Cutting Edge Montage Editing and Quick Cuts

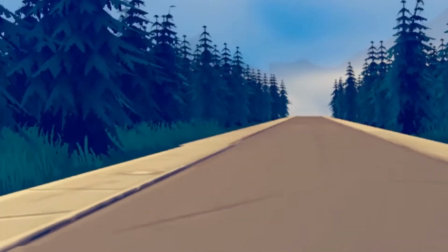(0:09)
Our montage editing sequence was inspired by a similar driving montage from the game Virginia.
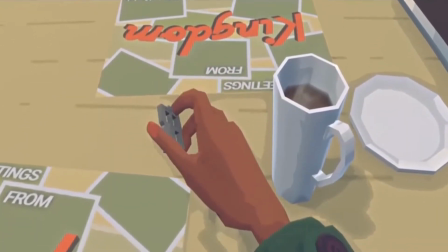(0:15)
In Virginia, you embody the role of an FBI agent whose latest investigation often
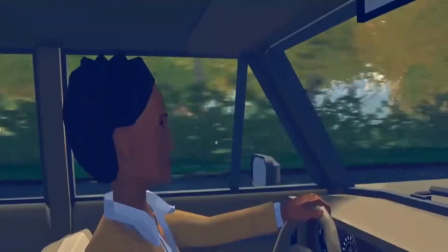(0:21)
necessitates driving around rural Virginia as you search for clues regarding the disappearance of a young boy.
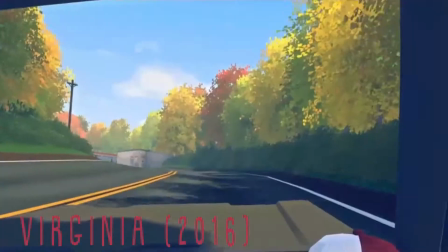(0:29)
Because Virginia is unique due to its cinematic usage of editing, during these driving scenes,
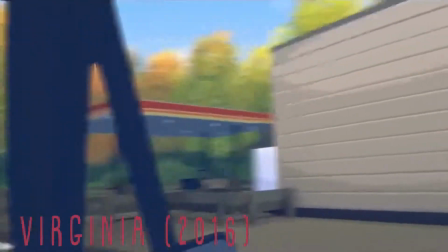(0:34)
the shots often cut forward in time and space so you don't have to watch the entirety of the distance traveled,
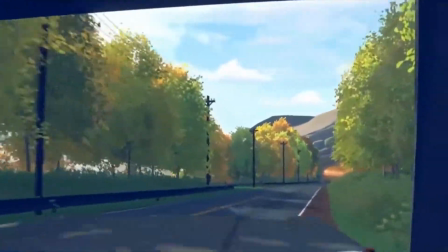(0:40)
in a way that's reminiscent of montage editing in cinema. For those unfamiliar with the term,
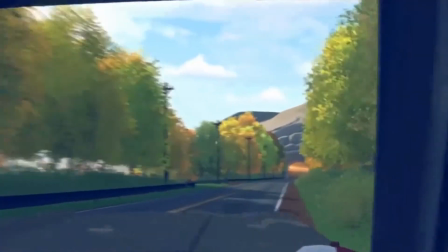(0:47)
montage editing is a technique in film editing that stitches together a succession of short shots in order to condense space, time, and information into a brief sequence. As a prototype, we created a sequence similar to the one that's used in Virginia,
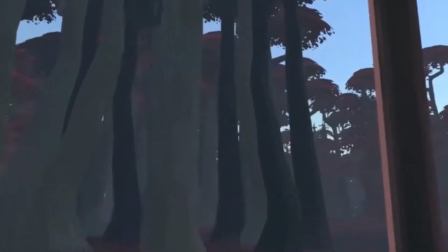(1:02)
where while you are driving down a road, the environments, such as a well-lit daytime road to a forest at night,
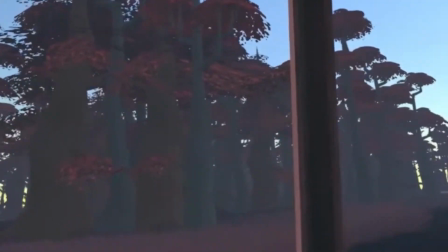(1:09)
and the songs on the radio change to indicate the passage of time.
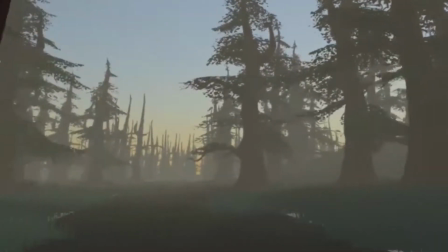(1:15)
Given that the kinds of edits found in these sequences are mostly hard cuts,
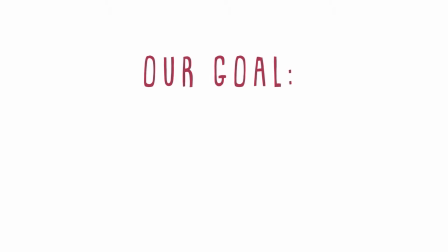(1:19)
our major goal for implementing montage editing in VR was to make sure the transitions were not jarring for the guest.
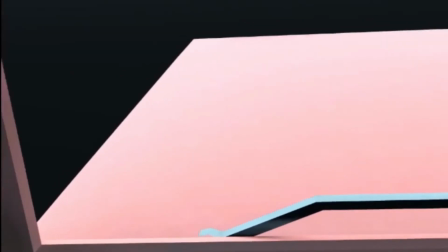(1:26)
Since guests will view this experience from a first-person perspective,
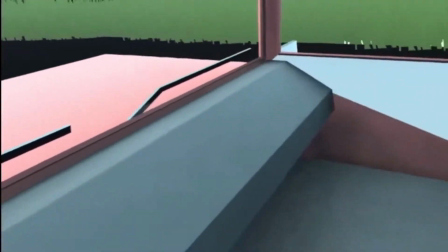(1:29)
we wanted the positions of the near space objects to be consistent while the environment was changing,
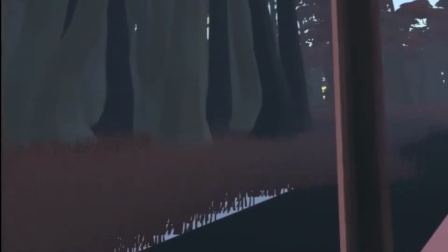(1:35)
in order to keep the guests grounded even though the environment around them was in flux.
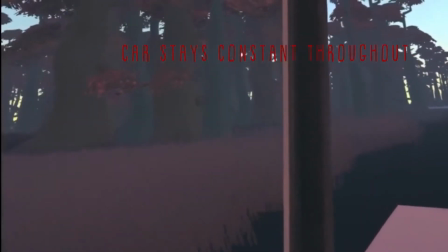(1:39)
To do this, we intentionally made the car as the reference frame in our driving montage sequence,
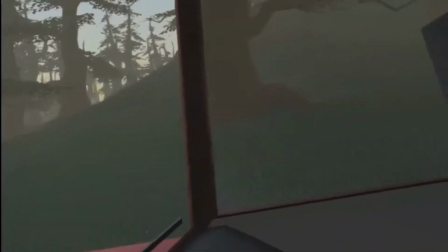(1:45)
so that the base action of driving remains through different time and locations.
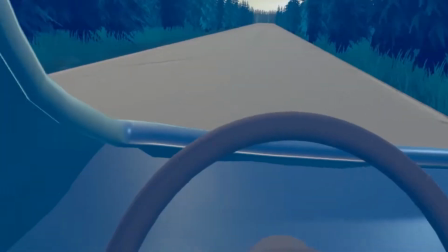(1:52)
Fortunately, we found that when playtesting this transition, the actual cuts themselves didn't prove to be jarring for people who tried our prototype,
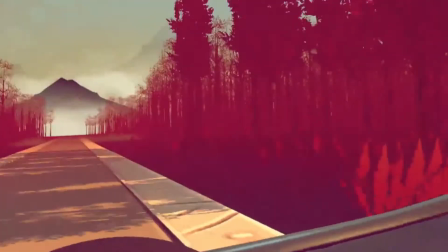(2:00)
although they did note that there was a bit of lag in cutting from one environment to the next, which we subsequently worked to minimize.
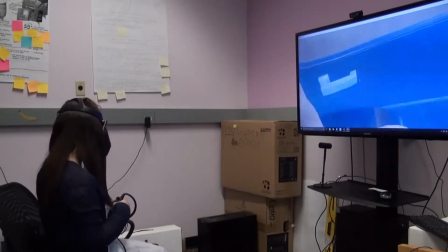(2:07)
Due to the success of this montage editing prototype, we also wanted to test if quick,
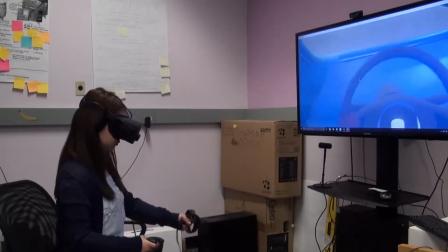(2:12)
hard cuts were possible in VR with the absence of a grounding object like the car. While we didn't build a prototype for what we later termed our quick cut sequence, we did build a quick cut sequence for our final product.
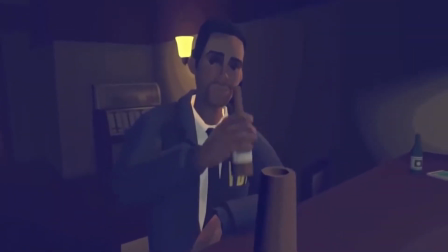(2:25)
This quick cut sequence in our final experience was also inspired by Virginia,
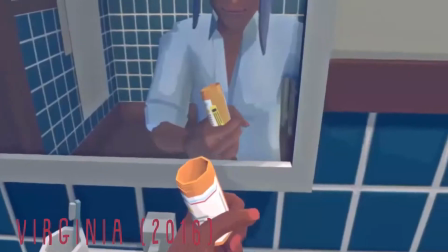(2:30)
especially during a sequence where the protagonist of the game imagines a future where she informs on a long list of fellow agents,
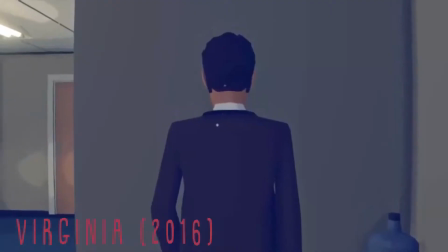(2:37)
and time passes quickly before her eyes through a quick series of cuts.
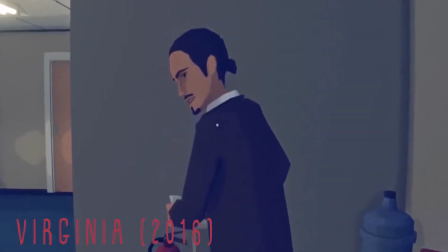(2:41)
This sequence uses the same environments and spaces, such as your boss's office and the FBI bullpen,
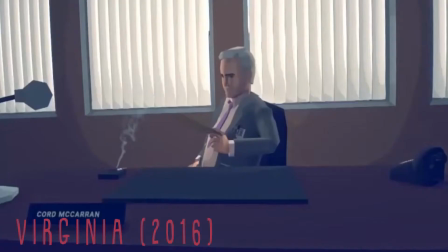(2:46)
but mixes some of the details up just enough to convey the feeling that change is happening.
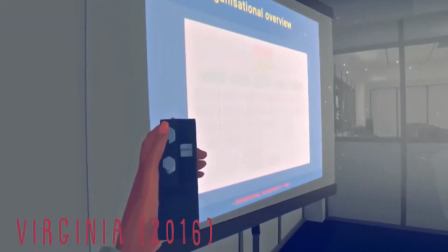(2:51)
In essence, montage editing, but without any grounding object to pull you from one scene to the next.
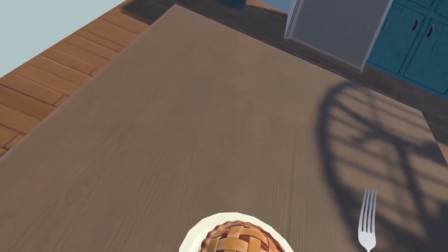(2:58)
In our final experience, we created a similar sequence where you, the protagonist,
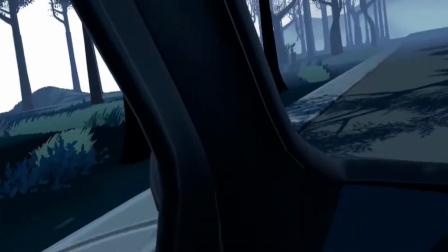(3:03)
watch your relationship deteriorate over a period of time, and in doing so, showcase a series of quick cuts in between two specific environments,
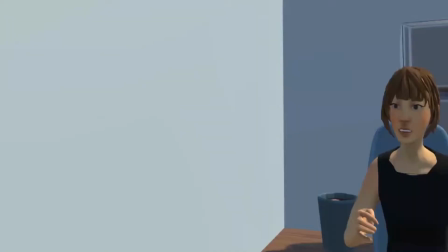(3:11)
the open road and your apartment, to show this passage of time.
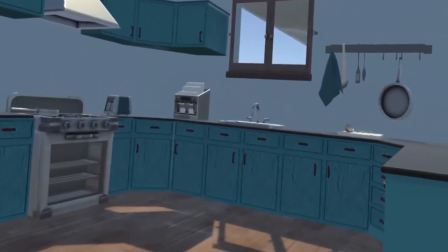(3:15)
We hoped that since quick cuts had worked well enough for our montage editing prototype, that it could extend to this sequence as well.
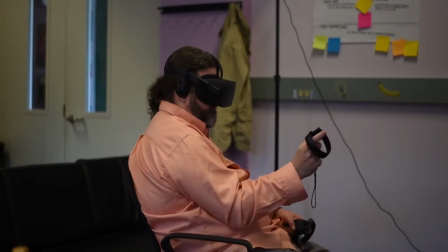(3:23)
While in film, these kinds of edits are both very basic, moving the camera from one position to the next, and often unnoticeable.
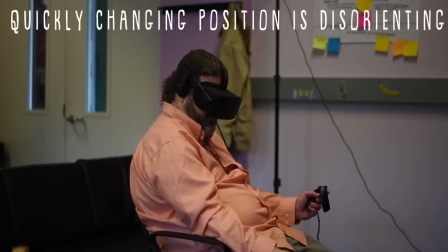(3:30)
In VR, quickly changing position feels like teleportation and is disorienting to the guest,
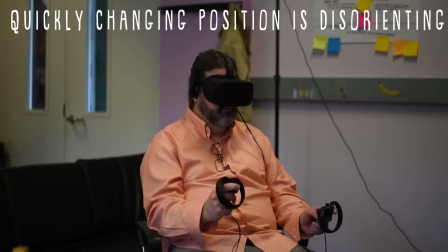(3:36)
especially since the camera in VR is the guest's FOV and where they decide to look.
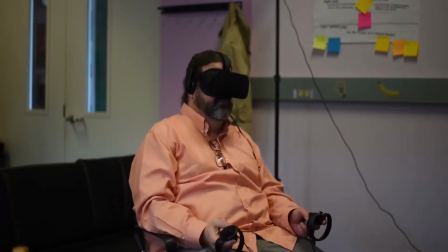(3:41)
Whisking them away to another scene without warning proves to be very uncomfortable. So while quick hard cuts in our montage editing sequence worked relatively seamlessly,
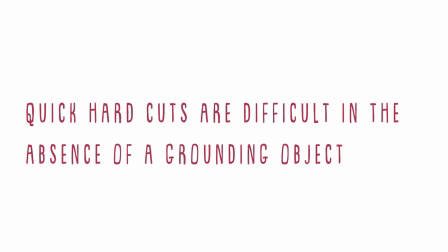(3:50)
in the absence of a grounding object, these quick hard cuts do not work quite as well. To fix this sequence, we did the following. We removed the driving interludes in the sequence, thereby containing the action to one scene in the apartment. From the lessons we learned with our gaze interaction triggered cuts, we decided to change the quick edits in this sequence to softer,
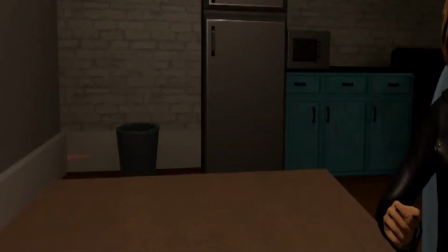(4:16)
fast dissolves where your girlfriend, from within the room, moves farther and farther away from you.
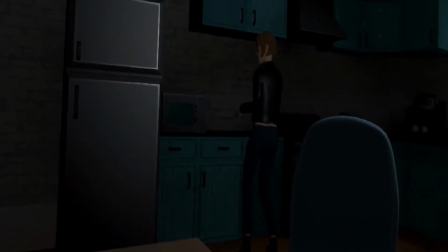(4:22)
This also solved our issue, on the storytelling front, of getting across the right emotional affect, as with the addition of the dissolves and the confinement to one location,
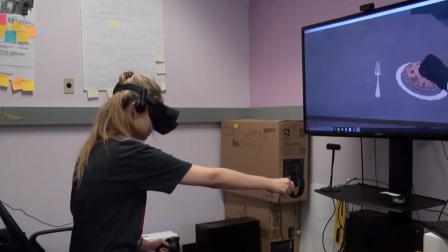(4:32)
playtesters now remarked that this sequence allowed them to feel both the emotion of the scene and digest the edits seamlessly.
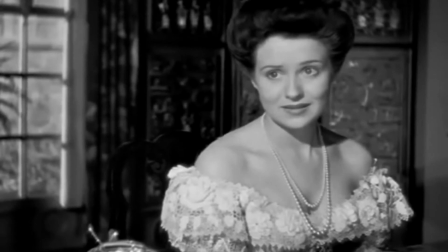(4:40)
Additionally, in this altered sequence, we also incorporated details from the famous montage scene in Citizen Kane.
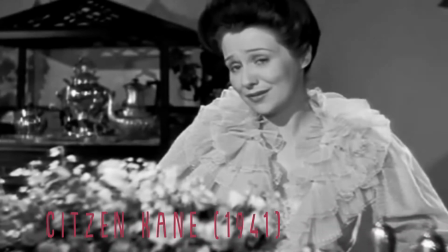(4:47)
In the film, Kane's first marriage devolves, which is represented visually through a series of edits where his wife moves from being positioned right next to him at a small,
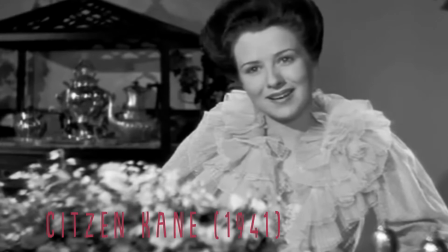(4:56)
intimate dinner table to being across the room from him at a massive yet alienating dining table. So in summary, here are a few takeaways we learned about executing montage editing in VR successfully. It is incredibly important to have one relatively large grounding object if your montage requires quick, hard cuts, as the guest will be uncomfortable and disoriented without one. In the absence of a grounding object, you are much more limited as to what you can achieve with a montage.
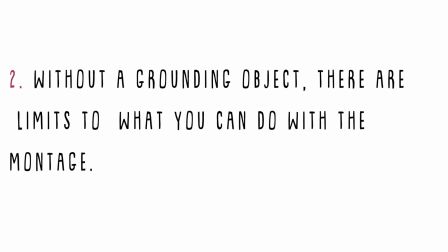(5:29)
Neglecting to use a grounding object for us meant confining the action to a single environment and
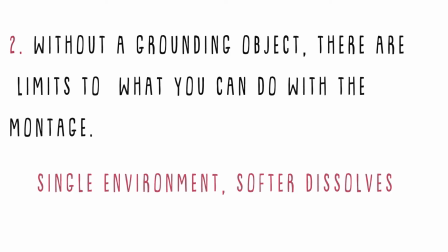(5:34)
replacing hard cuts with softer dissolves to make the sequence more easily digestible.
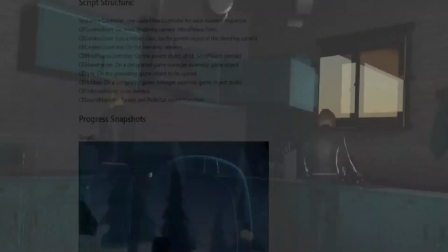(5:41)
Feel free to play around with both our montage editing and quick cut parameters yourself in our cutting-edge VR transition tool on GitHub.
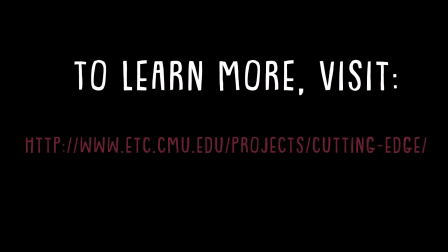(5:48)
Link in the description below.